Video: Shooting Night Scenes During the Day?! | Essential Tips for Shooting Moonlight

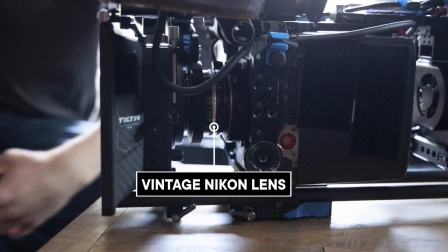(4:04)
These were originally some photo lenses that were rehoused into the film gear with the focus ring on it and the unclicked iris. Since they're vintage, they're gonna be a lot softer, kind of reducing off the digital look of your digital camera.
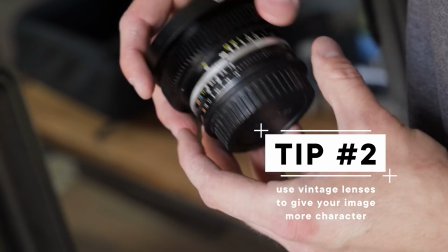(4:18)
They're pretty affordable because they're rehoused and they still give you that nice soft look.
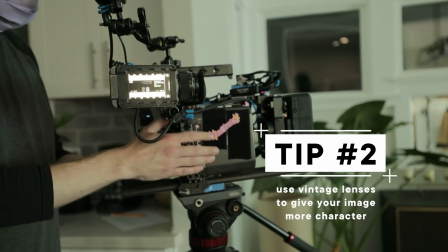(4:23)
You don't really have to add too many elements to it. Even though we do have filtration, right? We do. What are we working with for that? So in our matte box here, we have a low-con half filter. Now, is that different from a diffusion filter that's like a pro mist filter? Yeah, so the low contrast has less halation in it. It doesn't really reduce your resolution as much as some of the other filters would.
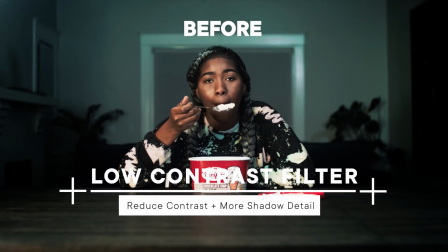(4:44)
So with the low-con filter, it's just literally lowering down the contrast a bit. This half, it's not as strong as like a 1 or 2, that's like gonna be real low. But the half con definitely, brings our shadow levels a little more in detail because now we're lowering the contrast of our shadow, which is great for this film because we're shooting a whole night scene where there's not a lot of lighting on inside the house. And what about camera movement? Because right now it's on sticks because we're setting up the shot, we're setting up the lighting. But do you want some sort of camera movement in this? And is it gonna be motivated by anything?
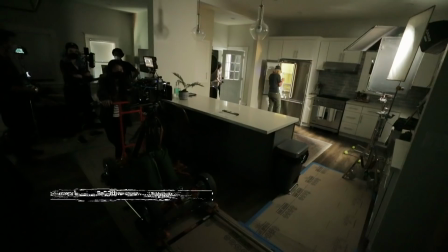(5:17)
Yeah, I think for this one, we're gonna have a doorway dolly playing here. And that's gonna be motivated by our subject's movement.
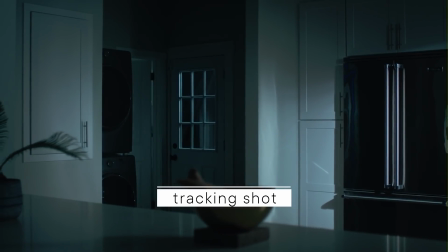(5:24)
So as he's going across the frame, we're gonna try to track him and stop as soon as he opens the fridge,
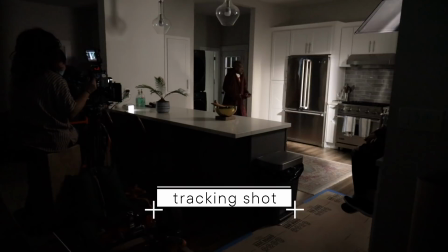(5:31)
giving that motivation of just his movement along with camera movement. So after we see the shadow crossing, we're gonna do that whip pan. And I think maybe prior to the whip pan, it could read as a drama or like as a serious, like scary movie, especially with that shadow. But then that whip pan, that's the moment of comedy. That's kind of where everything turns. It turns. What was your thinking behind doing the whip pan, both like for story,
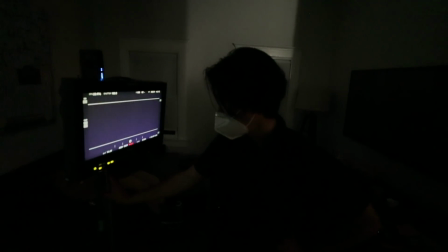(6:06)
but also for the cinematography part of it, like for getting across the room or getting to that next shot?
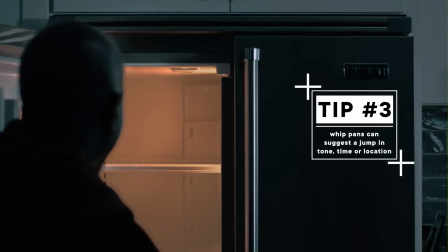(6:14)
We're gonna match 2 whip pans together, and that's gonna help us go from this close-up of the fridge to all the way over here without seeming like it's so far away from each other. So it's gonna be cheated. I feel like people do that quite a lot. That is called cheating, and it's a very common technique.
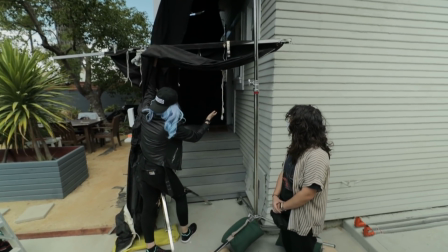(6:31)
Okay, so we are creating what is essentially just like a little black box, a little channel outside.
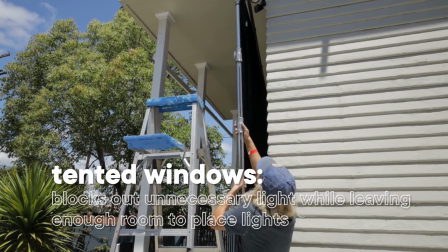(6:38)
Why? So we're creating the black box because we're shooting day for night.
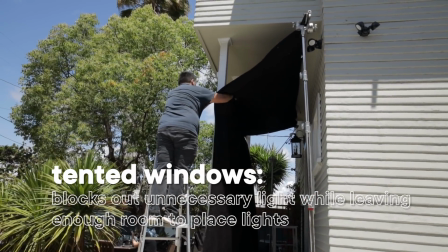(6:43)
So we had to black out most of our windows, but for this window, we want a light shooting through the window, but we don't want the daylight to spill inside.
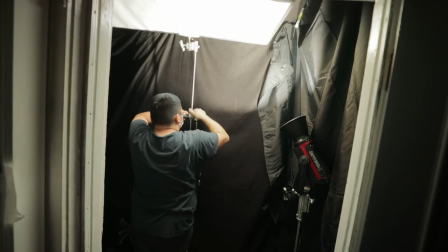(6:50)
So we're building a black tent outside of it so that nothing else spills inside except for our unit.
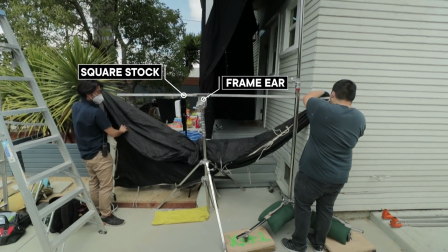(6:56)
So just for reference, you have just one piece of the frame and you use an ear to attach it to a combo stand.
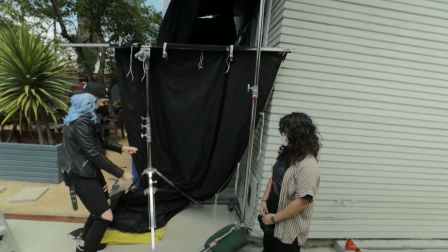(7:03)
Here we have a little Rocky Mountain Lake combo stand so we can kind of maneuver it how we want it to be.
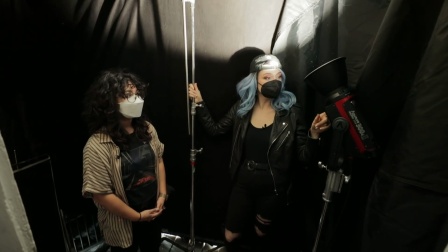(7:10)
And yeah, it is exactly like a sail. So here's the 300D2 with the hyper reflector on it, pointing directly up.
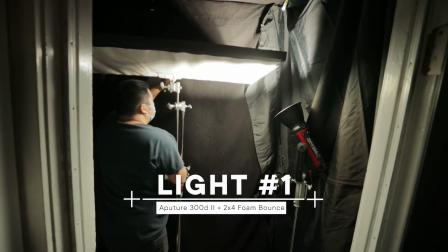(7:19)
What do we have here? So up here we have our 2x4 white bounce.
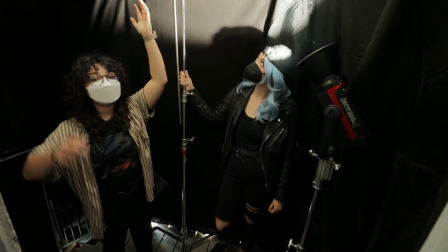(7:24)
It's just catching this aperture light here, reflecting it back here for a nice bounce spill.
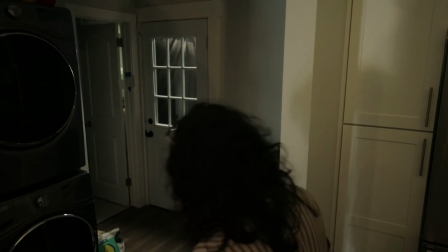(7:30)
And you'll see that on our talent as he's walking through this doorway. So we're gonna have a really nice, just soft bounce.
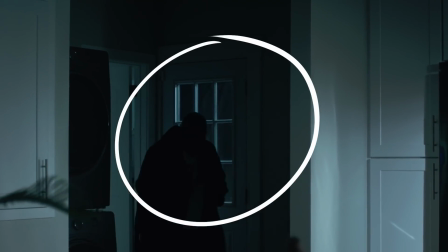(7:36)
It's not really spilling across anything because everything is black behind it. What about the quality that we get when we're bouncing light? Because we could have put a softbox on this and aimed it out this way, diffusing it. We could have done like a book light where it bounces and then diffuses. There's so many ways to soften light.
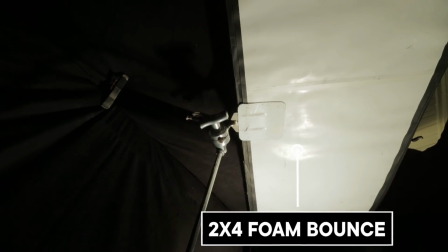(7:54)
Why particularly this type of bounce? We have to think of our space first, definitely. We're in a really tight space, so our book light can't really work here. And also, we're seeing through this window, so any larger setups in this, we'll definitely see it through here.
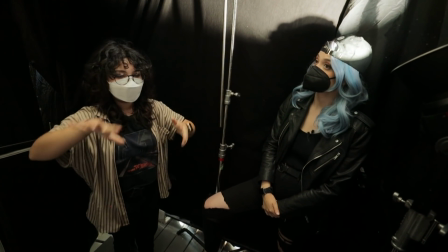(8:11)
So I think this was definitely the most practical way of getting our soft bounced light instead of shining something straight through where it's a little harsher. For this,
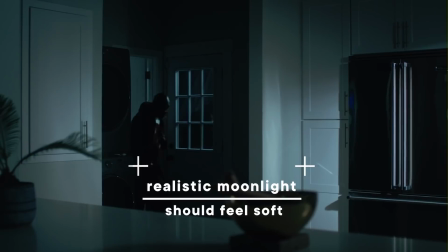(8:19)
we want our moonlight to feel a little softer on this one. That's why we're bouncing it instead of shining it through, and just has that toppy moonlight spill.
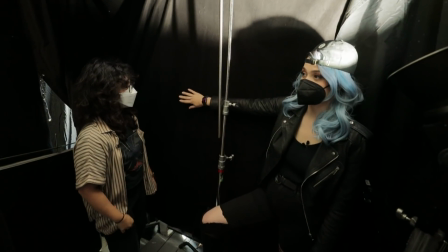(8:27)
Yeah, so this is all like nighttime over here. We don't see it. Black. This is all black.
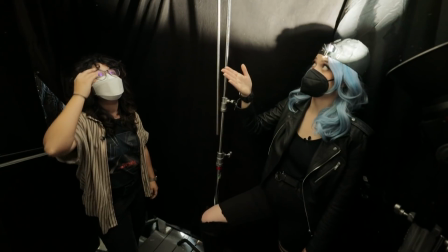(8:32)
And then we just want that light to be coming in through the window.
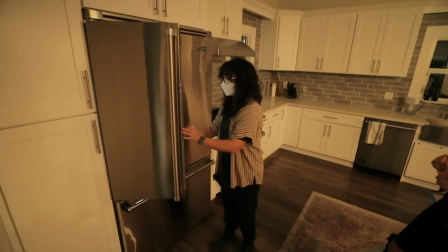(8:36)
So we're gonna be tipping up the lights in our fridge because they're these weird lights that like slowly dim up.
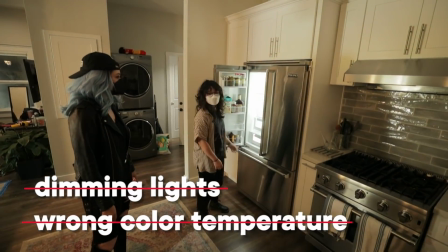(8:44)
And they're also not the color temperature that we want to have for this. So what we're gonna do is we're gonna tape up the lights.
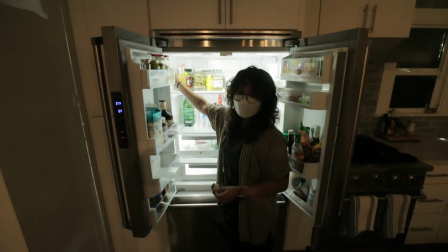(8:50)
These can have black gaff because we won't see it, but these we will see. So we're gonna use this white gaff tape so they blend in more.
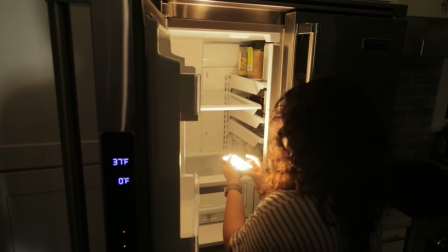(8:57)
And then we're gonna stick our MC unit inside here and have it play a warm 3200 tungsten warm light coming from the fridge.
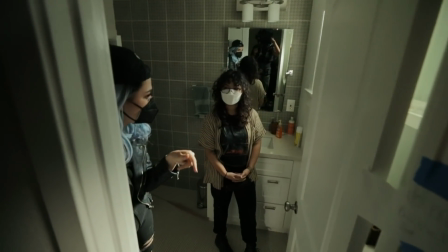(9:05)
All right, so this little room out here, this is meant to be like his bedroom that he's coming out of.
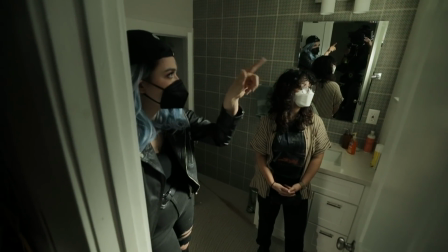(9:11)
And we added one more light through that frosted window. What is that?
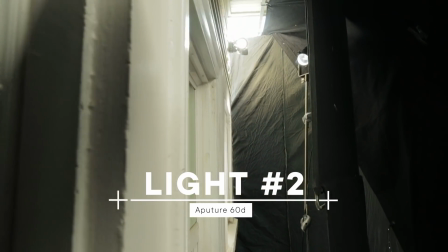(9:16)
So outside here, we have a 60D playing. And it's going through this frosted window, which is nice because it's giving us like a softer type of quality to the light.
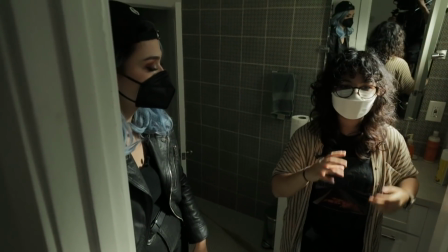(9:24)
So it's gonna look really nice on him when he walks out. He gets a moonlight spill, it's gonna be bluish. And then we have our second unit bouncing through that door.
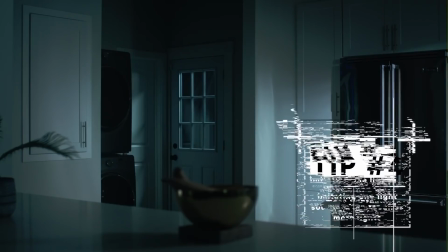(9:32)
Yeah, so it extends. It looks like it's the same source, even though they're completely different sources.
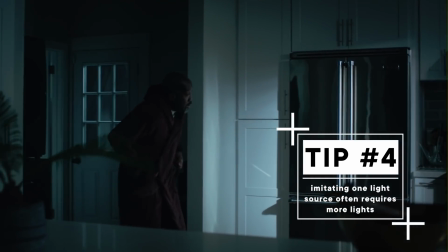(9:38)
That one is bounced, and this one is diffused.
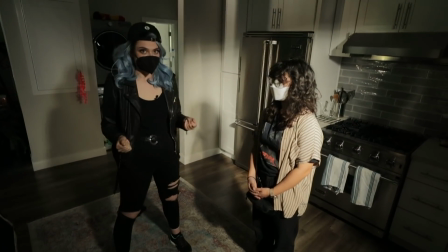(9:43)
Right. So we have the color temperature of these lights, and it is daylight.
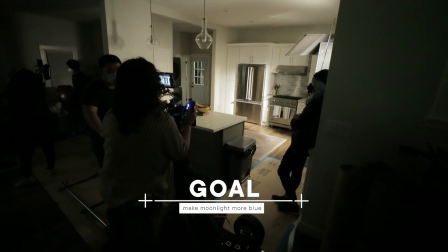(9:47)
So in normal life, it shows up as white, but we're going to push it to make it look like moonlight. So we're using our daylight How are we gonna do that?
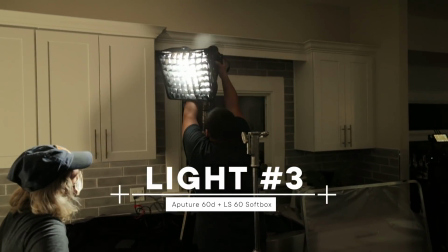(9:58)
temperature LEDs here, the aperture units. And we're keeping them at 56, we're not gelling them.
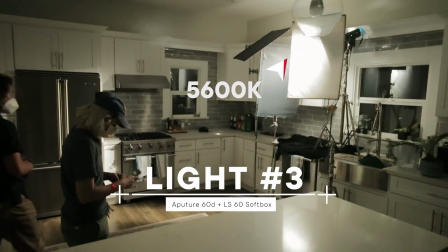(10:03)
And I find that easier to control them via camera by going to 3200 Kelvin, which makes them slightly bluer.
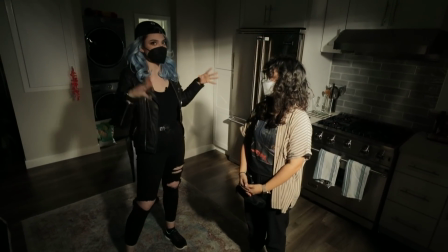(10:10)
Essentially, if we change the color temperature to 3200,
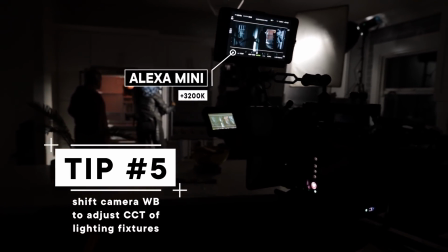(10:14)
all of the daylight units are going to become cooler, and all of the tungsten units are going to become whiter.
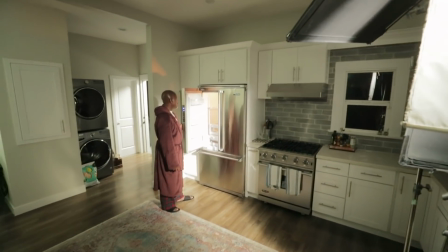(10:21)
They're going to play as white in our scenes. What do you think of the fridge light?
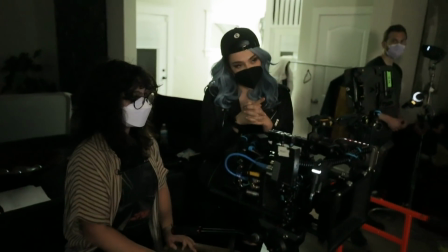(10:27)
Is it tungsten enough for you right now? Or no, it might go a little, I was staring at that right now.
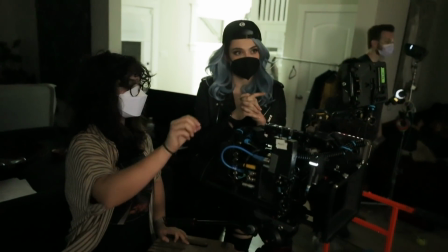(10:33)
It might go a little warmer. I think this is 3200, but since we're at 34, right, we'll probably just switch it to RGB orange.
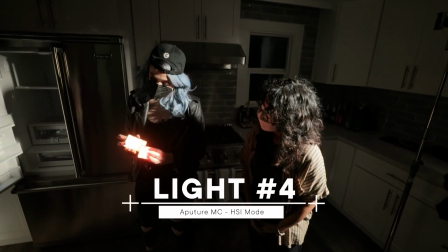(10:40)
So we're adding another MC just to bring up a little bit more color in the fridge. Because there's so much white and the moonlight spills a little bit spilling into there.
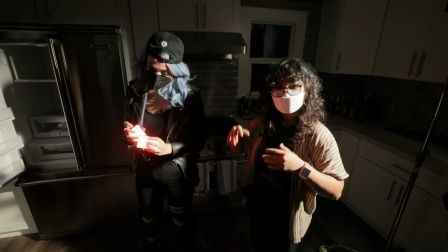(10:49)
So it's kind of washing out our color here.
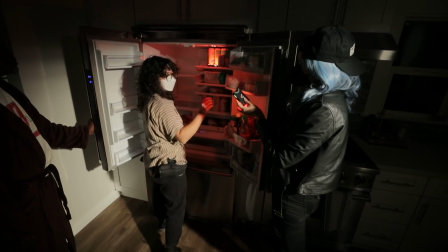(10:52)
Maybe we can have one where we had before, like up here, and then the other one can maybe shine with this directionality a little bit.
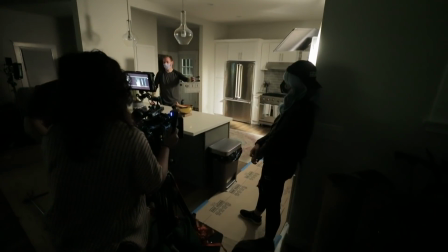(11:01)
All right, everyone, let's go for a take. All right, pictures up, quiet on set. One take one, marker.
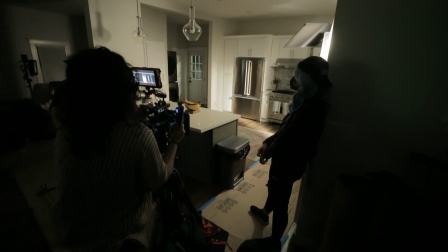(11:07)
All right, 3, 2, 1, action.
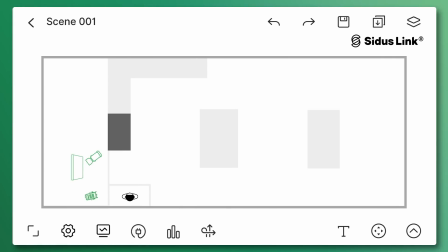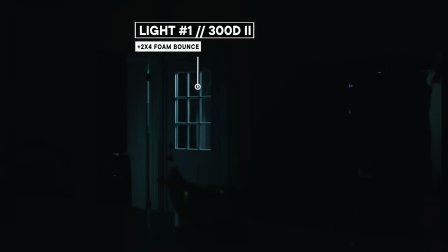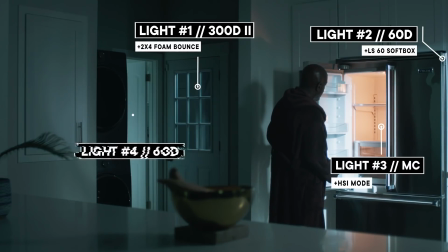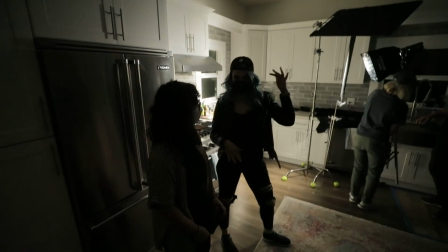(11:33)
So we're moving in for our medium. Are we staying on the same lens or changing lenses?
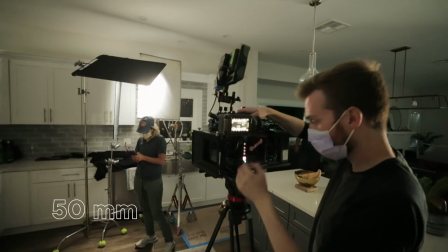(11:38)
So we swapped to 50. All right. Or to be a little more punched in here.
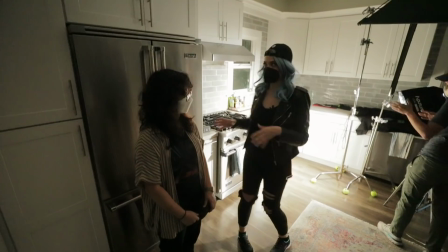(11:43)
And the whole point of this shot is that he has the fridge open.
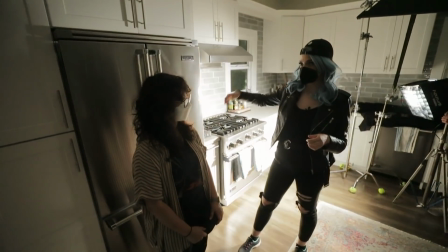(11:49)
We've sort of changed it a little bit because before he was gonna have the fridge closed while the shadow passes, but that wasn't enough light on him.
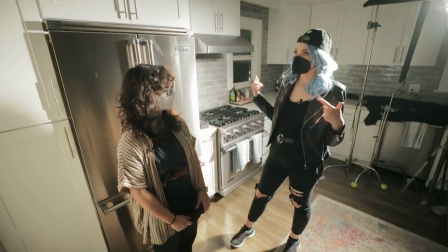(11:56)
Yeah. We wanted to use that fridge light to supplement.
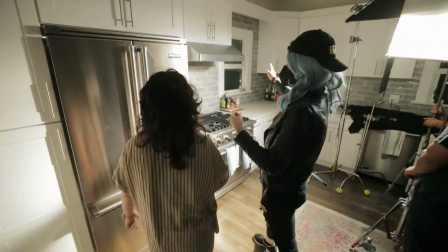(11:59)
So this time the fridge is gonna be open, the shadow's gonna pass, and then he's gonna react to the shadow.
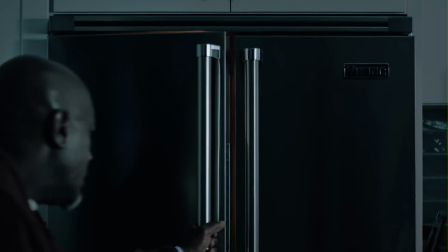(12:07)
Yeah, and we'll see the shadow kind of play across the fridge as well, which can literally just be someone literally walking across of it.
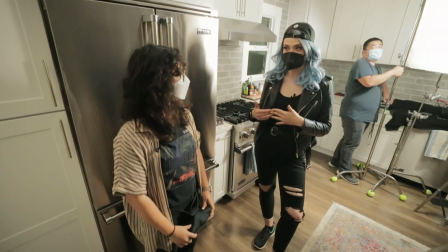(12:14)
So when we punch in for the close-up, we usually sweeten it up, right?